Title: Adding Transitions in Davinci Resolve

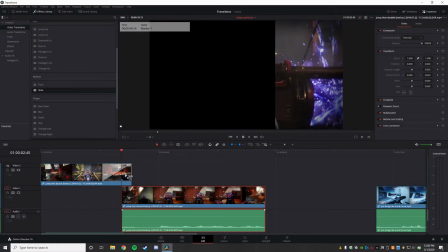4:05 I'm just going to drag my slide in and then size it correctly.
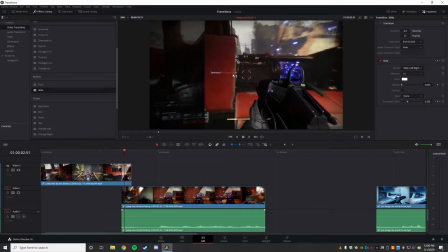4:11 And now you can see we get this line here as it just gets pushed over from one to the other.
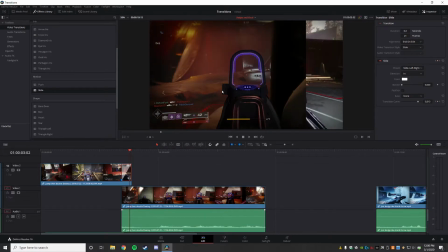4:17 And this kind of works if you've got a sideways motion. What I don't like about this is look at how solid that line is.
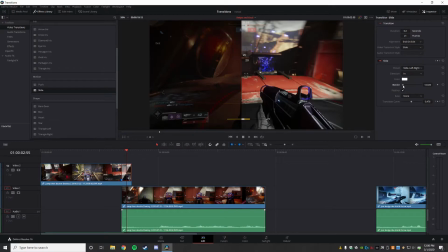4:27 But if we go over to the slide, we can click feather and then increase the border size. And now it's going to just kind of smooth out a little bit.
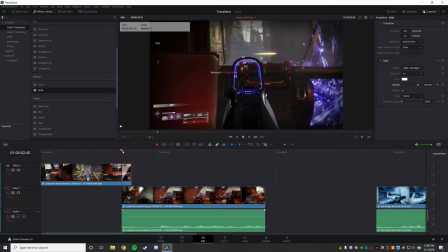4:35 So now, as I go through, it just becomes a little bit more natural.
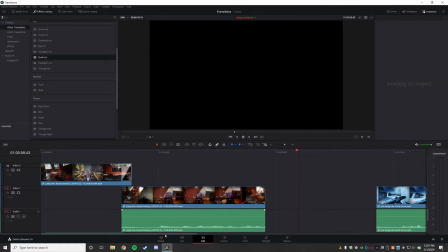4:42 There we go. Another option, instead of sliding it sideways, is to use an iris.
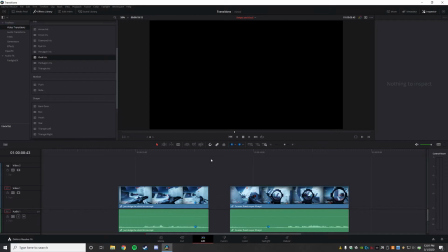4:50 So This works really well if you have kind of something in the center of the screen you want to focus on.
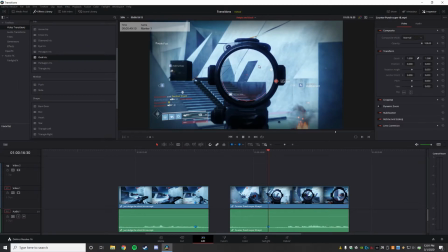4:57 So in this case, I'm going to transition into something with a circular scope. So I'm just going to slide this up.
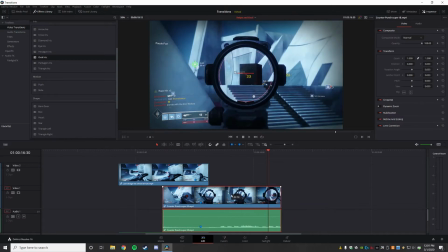5:06 I'm going to line these up. I've already kind of figured out where I want these to overlap.
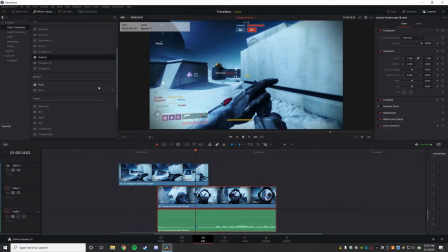5:16 And that looks terrible just doing that hard transition. But now if I go an oval iris, put it in here, size it for that, now you get this circle coming out.
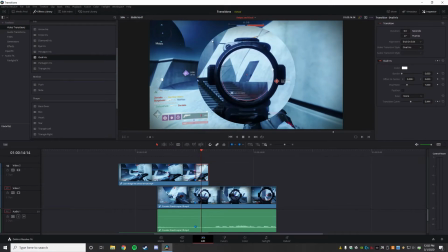5:31 And again, we've got this really hard border. It looks just a little strange. If I go feather and then increase my border size, so it becomes just a little bit smoother and a little bit more natural.
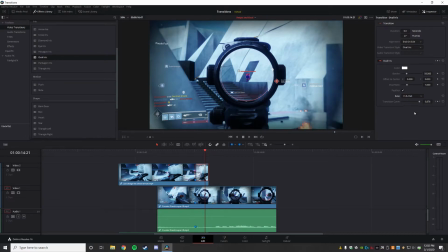5:43 I can also ease in and out just to make it, again, that little bit smoother.
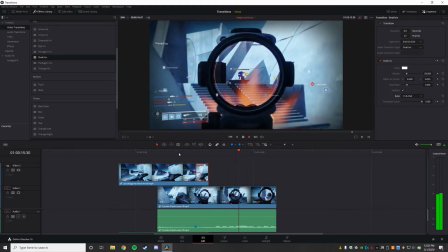5:49 And there we go. We get a kind of natural transition from one to the other. So far, this is all just transition.
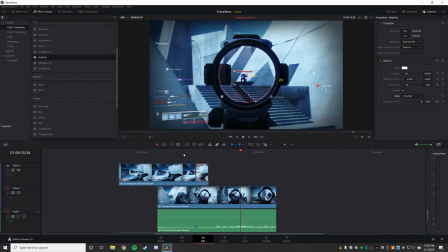5:57 So this is just making one video clip smoothly transition into another video clip. If we want to get better, we need to start looking at cutting and how different film editors and video editors cut. And it's usually not just one hard transition to another.
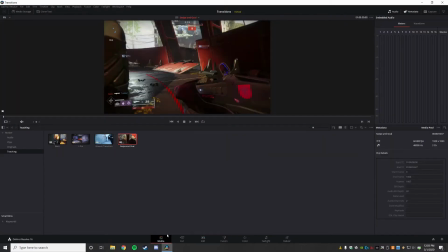6:18 One of the things they do a lot of is called a J cut or an L cut.
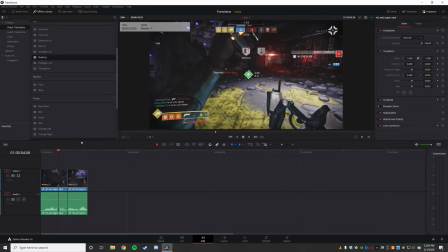6:23 And that's where you transition the sound at a different time from the video. So in this case here, I'm just going to play this through and then explain.
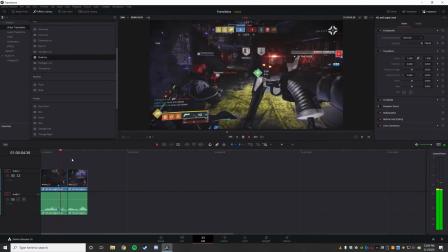6:36 Hunters like you blaze a path for the rest of us.
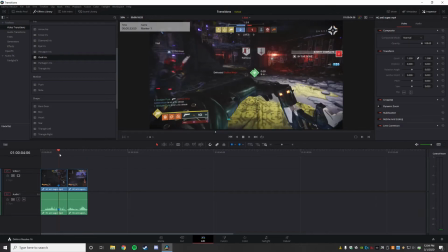6:43 Okay. So we had this bit here where the narrator is saying, hunters like you, whatever, whatever. But nothing interesting is happening on the screen during that time. So I want to keep that dialogue,
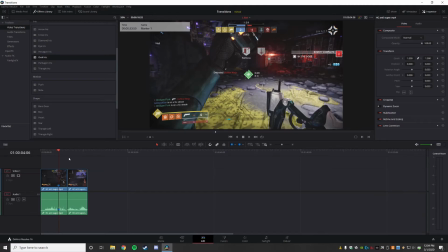6:58 but I don't want the video to go with it, especially since I can layer it on top of a different piece of video. So what I'm going to do is I'm going to take my two clips. I've already marked down here where I want to transition.
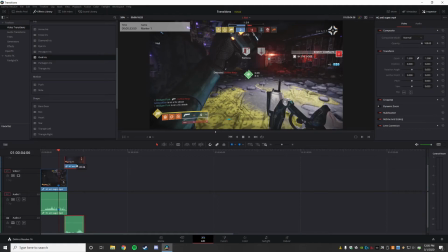7:16 So I'm just going to move my other clip up there.
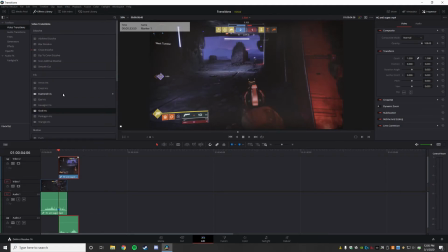7:19 And now I can put my smooth cut over here. We'll even, yeah, no, I want to be able to see the shooting. So I'm going to put it there
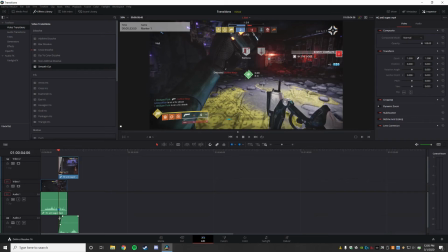7:33 and I'm going to fade in this sound, but I'm going to leave this sound intact.
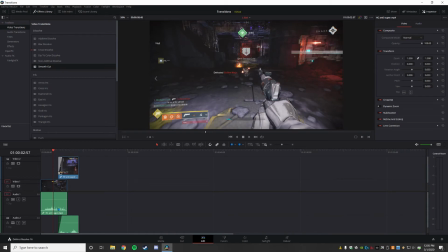7:39 And now what we're going to get is we're going to get the video transition here, but the audio continue all the way through.
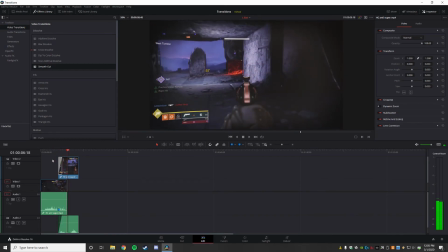7:46 Hunters like you blaze a path for the rest of us.
So you can hear, like, we're already shooting, this is already going on, but the narrator still keeps going, lets him finish what he was saying.
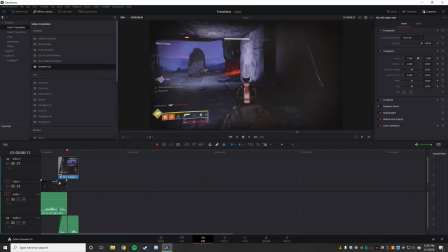7:58 So this is really useful when you're doing cuts from scene to scene if you have some other noise, like a narrator, whatever, calling out. And you just don't want the boring visuals. You don't want to extend the length of your edit.